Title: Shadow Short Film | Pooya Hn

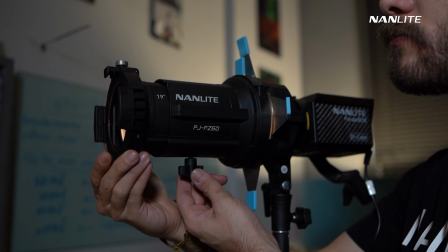6:09 PJ FZ60 also has focusing ability, meaning you can focus the light and make the spotlight sharper or softer.
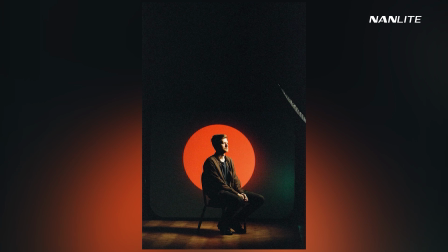6:17 Now to show you how cool it could be, I'm going to show you some photos in which this attachment was used as the light effect.
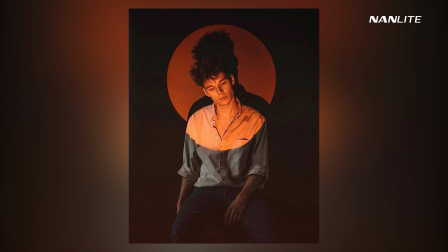6:26 Very cool, right? In my opinion, this is a very powerful accessory and I highly recommend it.
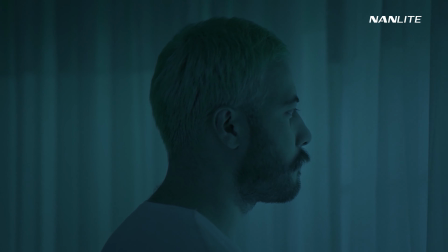6:35 Finally, in our fourth scene,
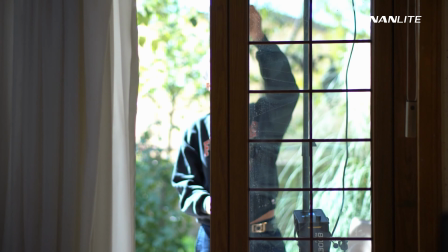6:36 I put the Forza 60 behind our subject to fill up the scene from the back and I put the 300 behind the window to lit up the scene from the outside.
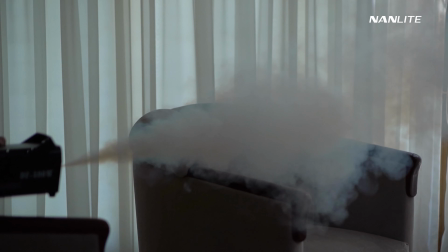6:44 Now let's add up some haze to make it look better and here you can see that the subject face is getting darker and there's some shadows being added to the scene.
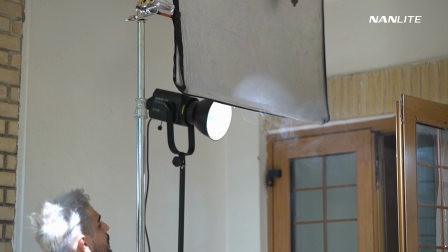6:53 This was basically achieved by moving the flag on the 300 downwards to cut some light and create shadows, making it look like it's getting darker.
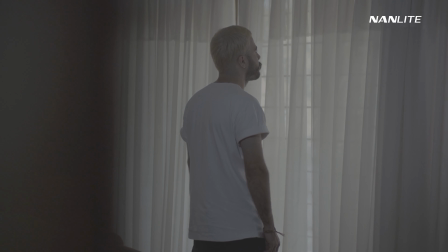7:02 I need to add that although this scene looks like it was shot during the blue hour,
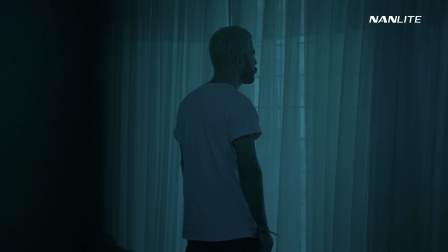7:07 it was actually shot during the daytime and the look was achieved in the post with the proper color grading,
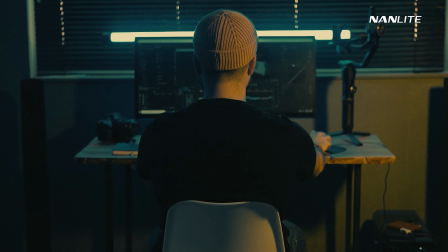7:12 lowering the exposure and pushing the blues in the shot, making it convincing.
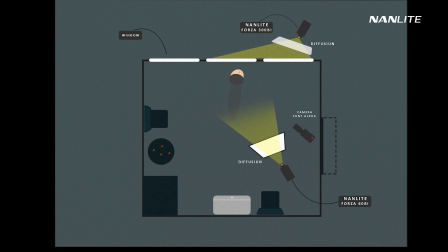7:20 Alright guys, that's it for now, thanks for watching,
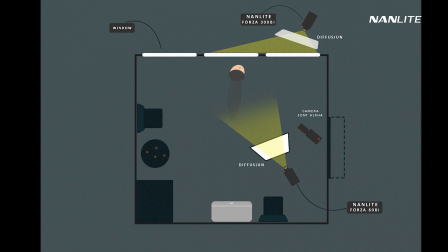7:22 I really hope you liked this behind the scenes video and if you did please let me know in the comments so I'll be making more stuff like this and I'll be sharing with you more lighting techniques in the future.
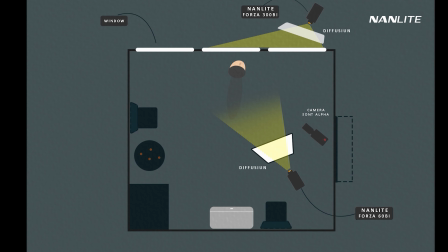7:32 I'll see you on the next one.